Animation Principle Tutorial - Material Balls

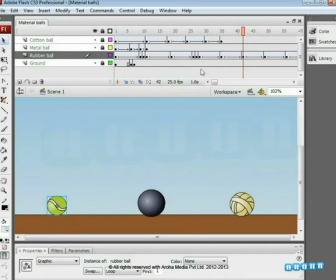Now let's go to frame number 42, where the ball hits the ground next. Repeat the same actions. Add new keys on frames 41 and 43.
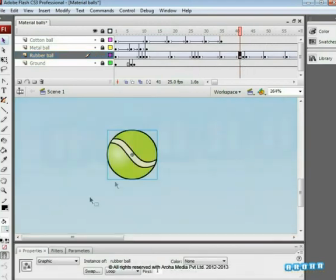Stretch and squash the ball at the 41st and 43rd frames.
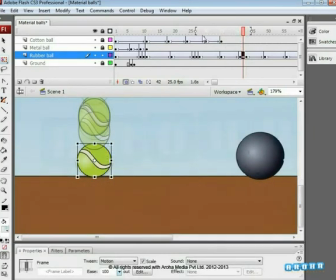Check the path of the ball on frame number 42 using the onion skin. And now, squash and stretch at frame number 42. It's time to move to frame number 56.
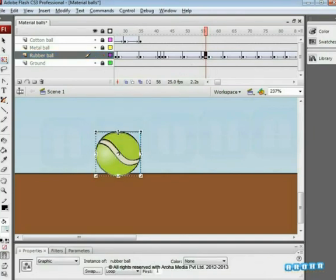We added two keyframes beside it. Squash the ball at 56
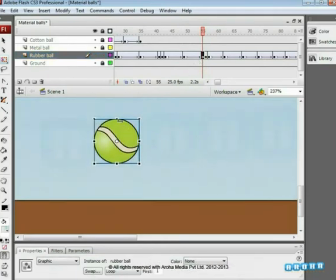and stretch the ball at 55 and 57 like we have done before. We are repeating the procedure wherever the ball comes in contact with the ground.
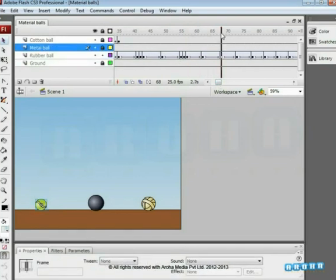Two more keyframes added next to frame number 68.
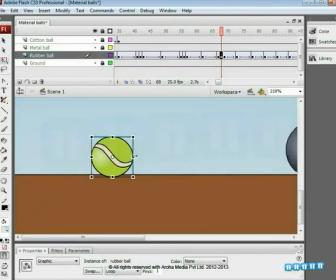Squash the ball at 68 and now let's see how the animation is turning out.
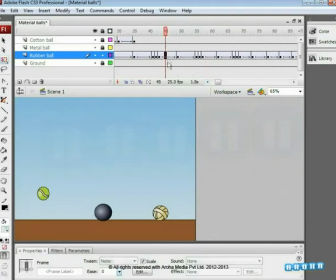Don't forget to check the ease in, ease out values wherever you added the keys. The animation is coming out good after the ease in and ease out is adjusted.
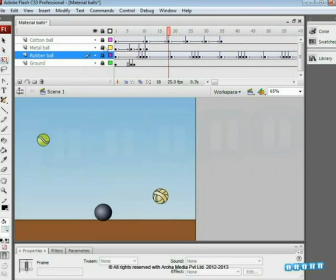Let's move towards the cotton ball. Give the same treatment to it. Here also, we'll consider the weight and material of the ball while stretching and squashing. Unlock the cotton ball layers and lock the layers.
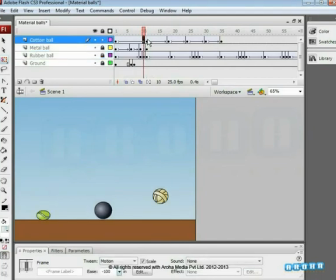Add two new keys on 10th and 12th frames as the cotton ball hits the ground on the 11th key.
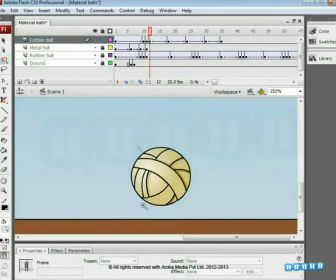Squash the ball on the 11th frame as shown in the video. And stretch it on frame number 10 and 12.
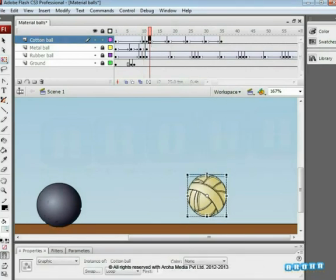Give ease out value of 100 to frame number 12. Keep in mind that we are using the stretch and squash in such a way that it will suit the material of the ball.
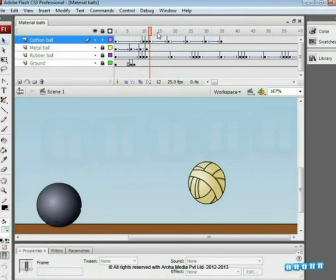It will obviously be different from the rubber ball. Secondly, we have also worked on the timing of the ball animation, considering its material as well as its weight. Cut off some of the frames at the end of the motion twin,
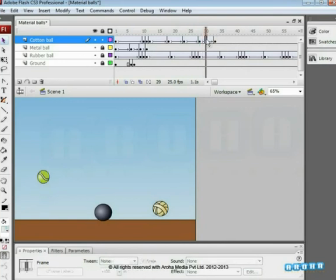as the cotton ball will not bounce as much as the rubber ball, because it is softer. Coming back, add keys on frame numbers 22 and 24. On frame number 23, let's squash the ball again
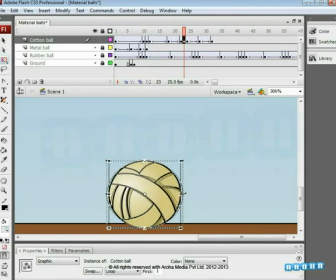as it's bouncing slightly. Follow the instructions in the video.
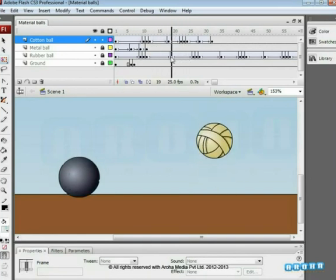No need to stretch at 22 and 24 now, as we are going to make the ball settle. For that, insert a keyframe at frame 34. Give motion twin and squash the ball a little at frame number 32.
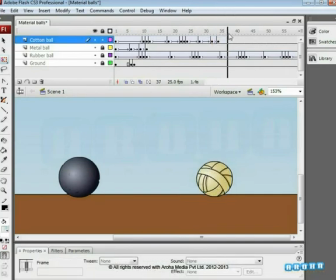See the video and follow the instructions.
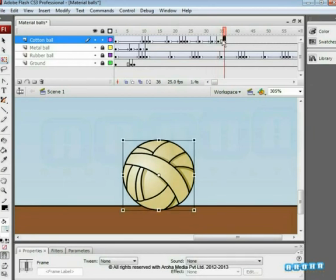Let us now add a key on frame number 36. The treatment of the weight of the ball is the real factor that affects the animation.
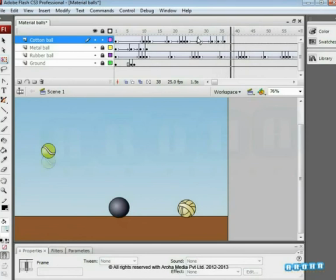Now let us check the animation. Let's make some more changes to improve the animation.